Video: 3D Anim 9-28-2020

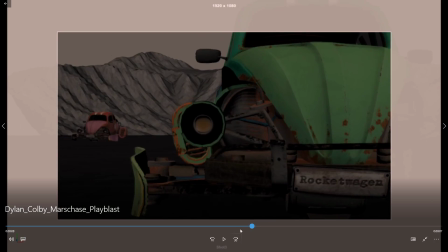So this is like, I think you're in a good spot here.
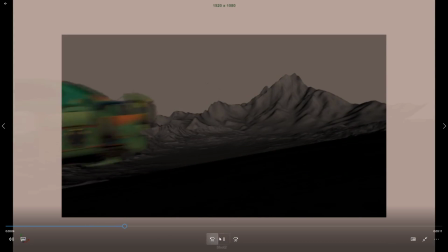Two very small details I think I would consider.
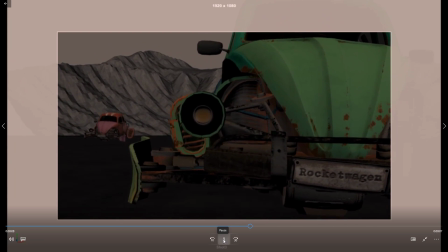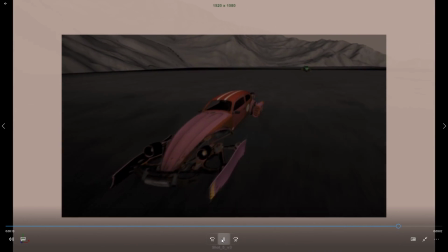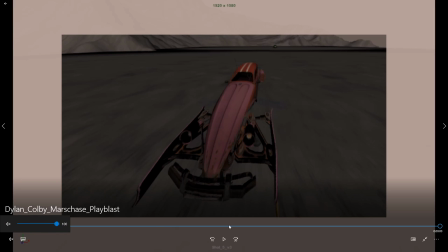So I think there are two spots I think you can plus this just a little bit.
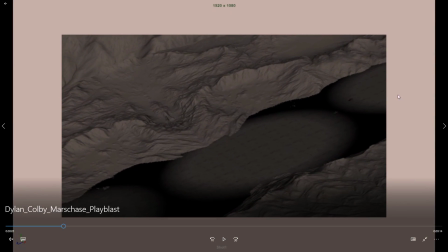One of them is right here at the beginning. I like this wide open shot. I don't like, we don't see the cars come into frame about half a second there, right?
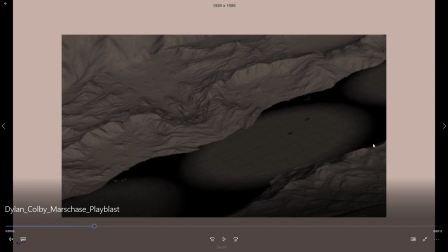And then we cut once they're getting about to this this point of the third, right? I think I would consider framing this a little differently. I don't necessarily know. It still feels like there's a lot of stuff going on out here that's still pulling my eye.
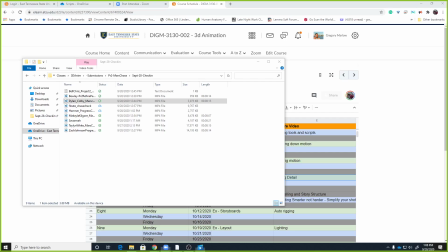Does that make sense? So like, oh, where did the video go? Yeah, I totally get what you're saying.
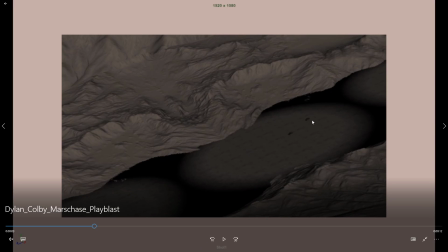So like maybe adjust the camera a little bit, because I also think the thing that you are going to start to see is, let's see if I can draw on it when it's not full screen.
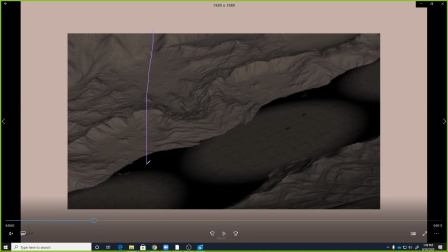Yeah, like right now your rule of thirds, like you're cutting right about the time they're getting to this third line, and that means there's all of this section out through here, which is showing us a lot about the environment. I think what's going to make this shot neat is the
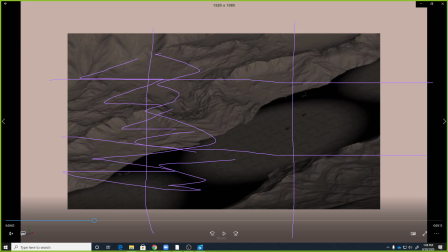effect that's going to happen once you get the smoke in there, right? Because what you're going to see is like this empty terrain, and then these two dots that have this like this smoke trail going off behind them, right?
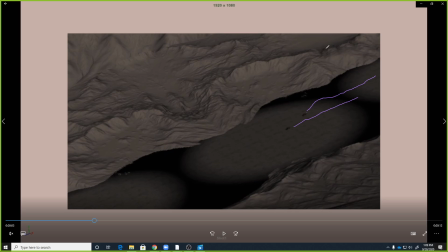And I think that's going to be very like a lot of interesting stuff up here in this one corner and not as much going on over here. And I think the more you could end this shot with them closer to like this part of the screen and this smoke trail, trickling back through this way, I think the more interesting the overall shot's going to feel.
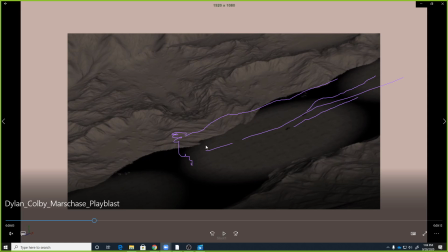Now, whether you do that with like a slight camera pan back to them as they're approaching, or if you sort of reframe it a little bit to where they come into shot earlier and end up a little further across the screen by the time the shot's over with, or what.
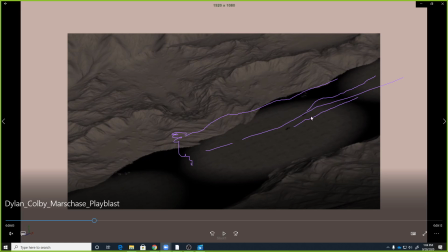But to me, it's like just as I start to see them and start to realize what's happening, that's when we cut. And I think I would try to call them out a little earlier, if you could. The other thing I'm seeing is
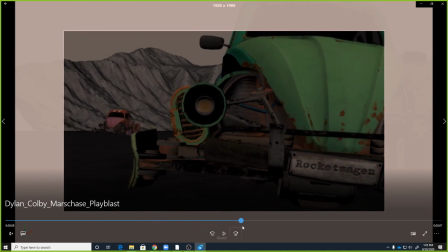not bad, but I think you could amp up the impact just a little bit.
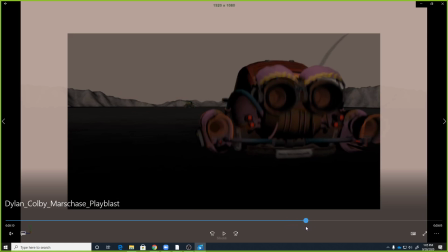I really love this like thing that the car does here, but then the moment that it like rockets away, the camera moves, and you kind of lose some of your thunder from that energy,
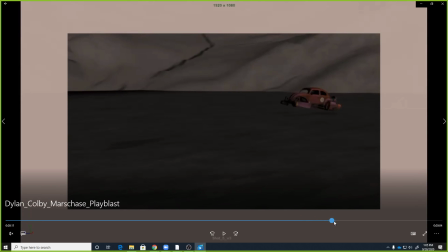right? So like as soon as the car sort of shoots forward, the camera pans over here,
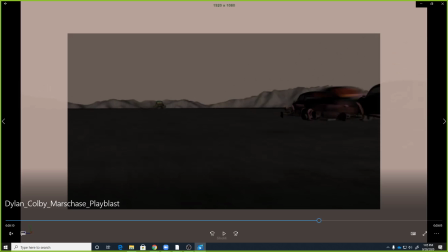and now the most interesting part of the shot is happening right over here.
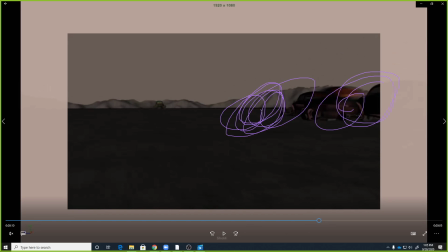I think it'd be nicer if it was happening right in here, right? I think what you could also do is
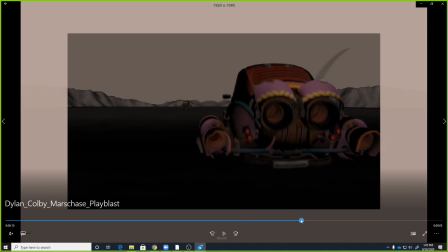sort of stick with this camera motion just a little longer.
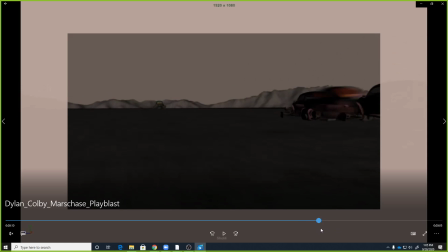Like the pan across that you do here isn't as important anymore because you do a camera cut right there, right?
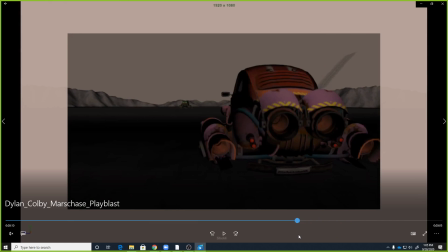And I think that you could almost stick with this and have the car start to, like when it kicks into gear, the car goes from being,
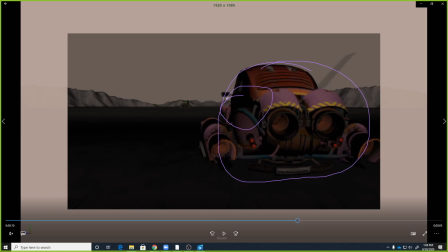this big to suddenly it's, much smaller, right?
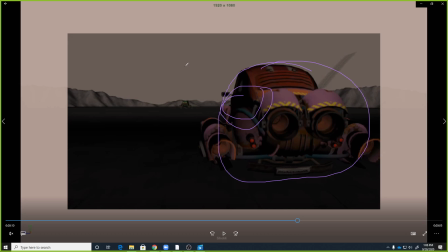And maybe you get like a camera shake or something from that, like you pressed a nitrous button or something like that that sort of shook the whole thing, right? Does that make sense?
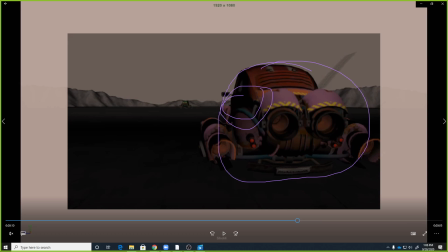Yeah, that makes sense. I think it just feels like it feels more like it just needs a boom there or a punch there.
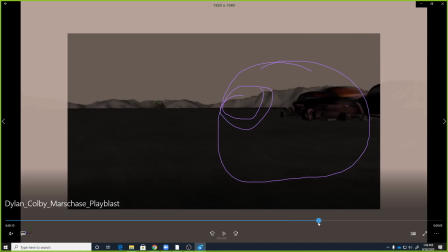And what we get is instead of that punch, we get this camera that kind of rockets sideways.
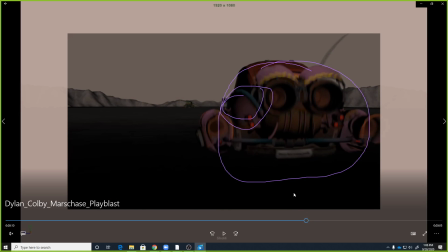I would almost rather see the camera sort of be knocked back just a little bit.
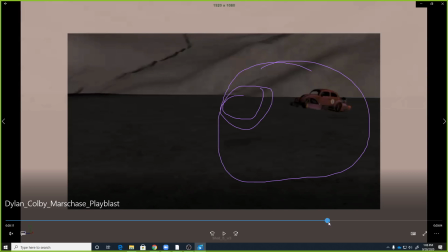And then I don't think you need to go over this way as much.
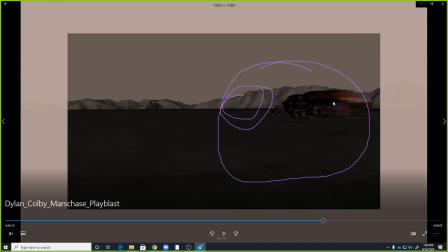The effect that you're getting there with the car doing this echo that it's doing,
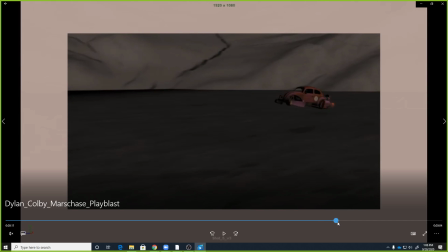that might work better in this at the beginning of this shot. But because I think this is working much better now.
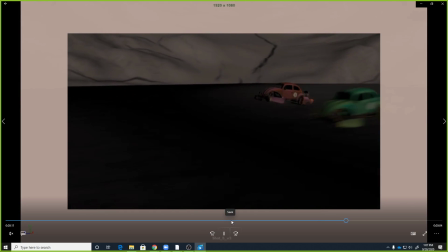You get that green car that's zooming past us in the foreground. And then this, which is working really well.
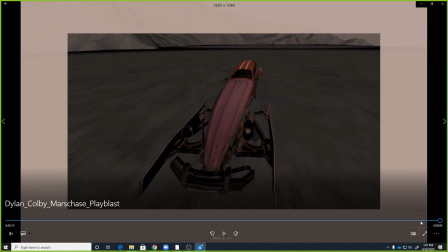I think the sound is working really well with it too. So yeah, they're just really subtle timing changes and framing changes. So is this video coming through okay?
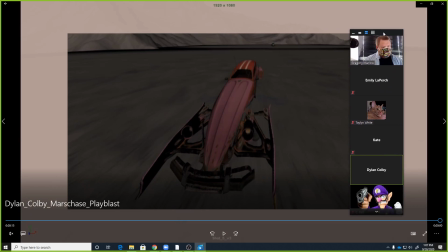I keep seeing in my video sort of glitching out up here in the top corner. I don't think the sound. Oh, the sound didn't. Yeah, I may not have it shared with sound.
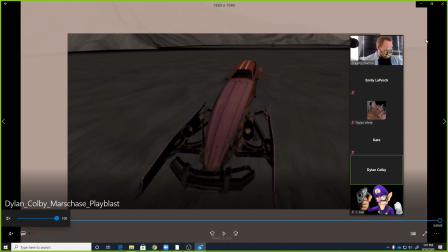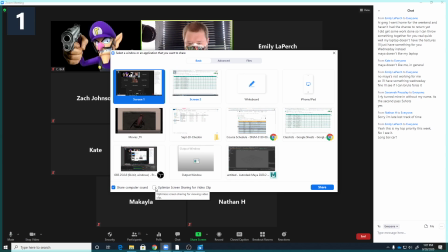Yeah, I probably didn't. There we go.
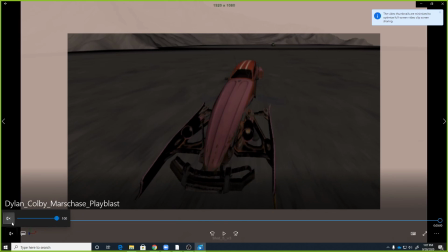So I'll play it one more time so everybody can hear it with sound because I think it looked really good.
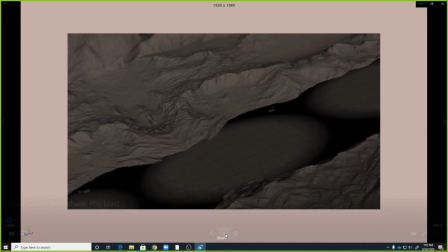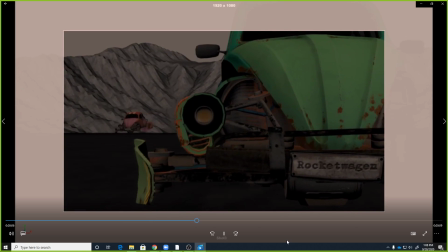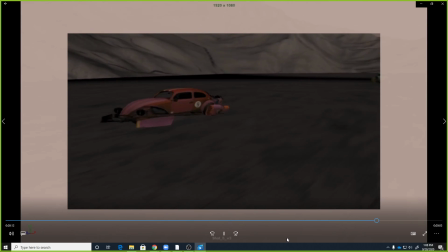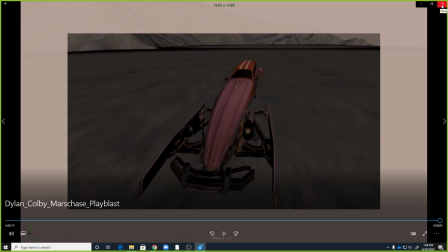Yeah, that's cool. Yeah, I like that.
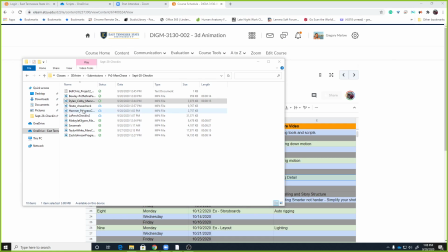So I think you're getting pretty close to being ready to start rendering, so that's good.
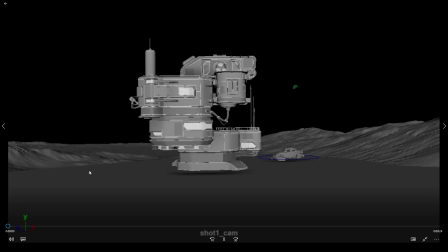Yeah, just put up a shot. I'm still going to change the shot. I'm going to put it up on the render form to see if it will work at least.
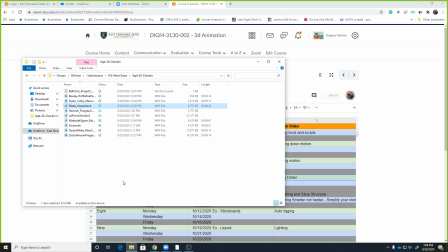Yeah, let me know how that's going. I know Marty and Livingston have been kind of fighting with the render farm a little bit, but hopefully it'll work out.
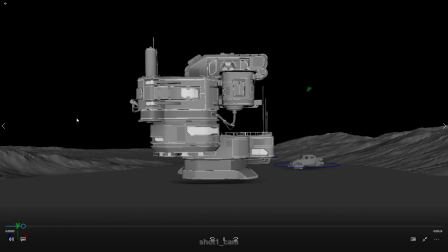Yeah, I'll let you know how it goes. Check out Katie's.
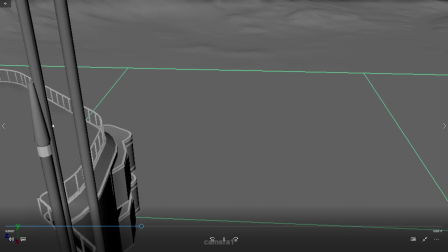I made some adjustments, like you said, but there's still some things I need to change.
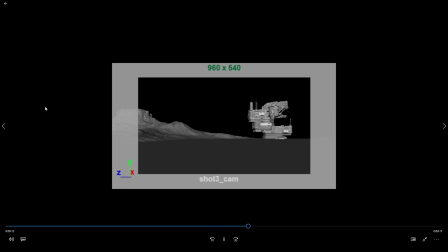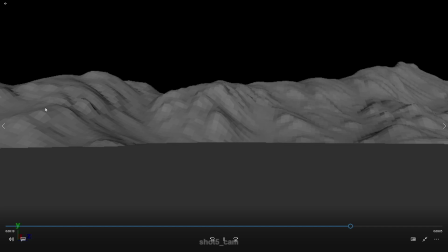I don't know why I did the whole thing. It's not what I said it did. Well, Cool. okay, I'm sad now. Oh, did it play blast too long on the second Yeah. shot?
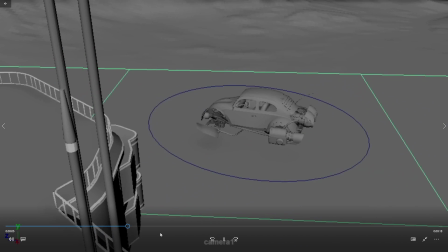So where's it supposed to cut on shot 3? When they get to the hill, it's supposed to cut.
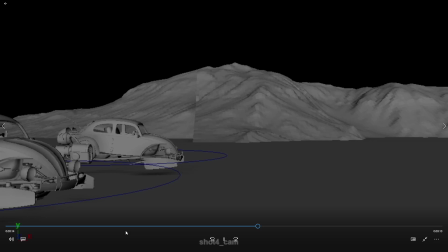That one should have cut there, and then that one should not have started there and ended where it did. Okay. Do you want to
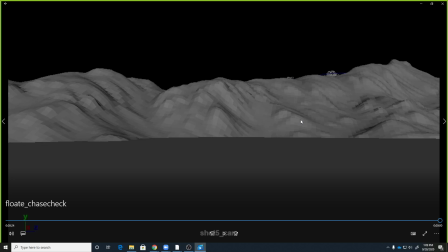redo it and resubmit it, or do you want me to just kind of eyeball it? If you want me to, I can.
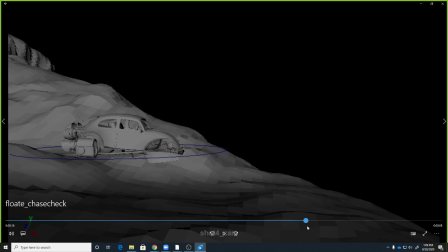No, I mean, I think it's working. So where does it cut on? So on this shot, I can see where it would cut.
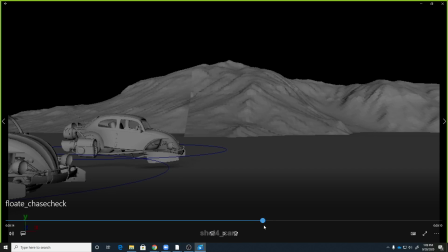It would cut like right there, right? And then on this one, does it start here? It starts when it's moving, so that it doesn't look like it hasn't stopped.
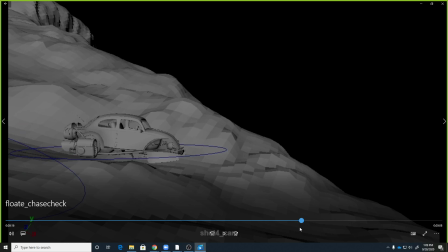Gotcha. And then it should stop a little ways back, about there.
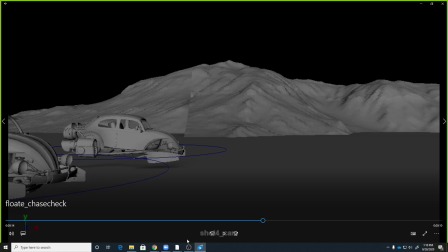But
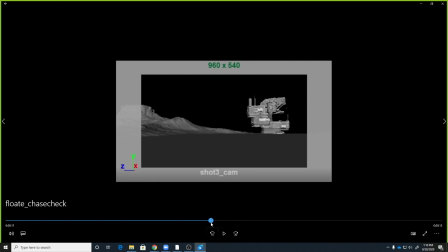yeah, It feels like that. It feels like that shot may end up being like once it's all cut correctly.
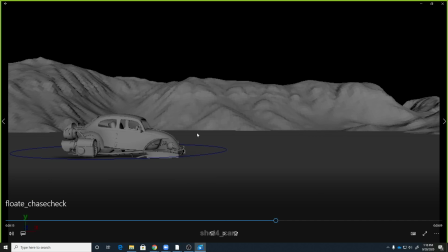That shot end up may being a little short.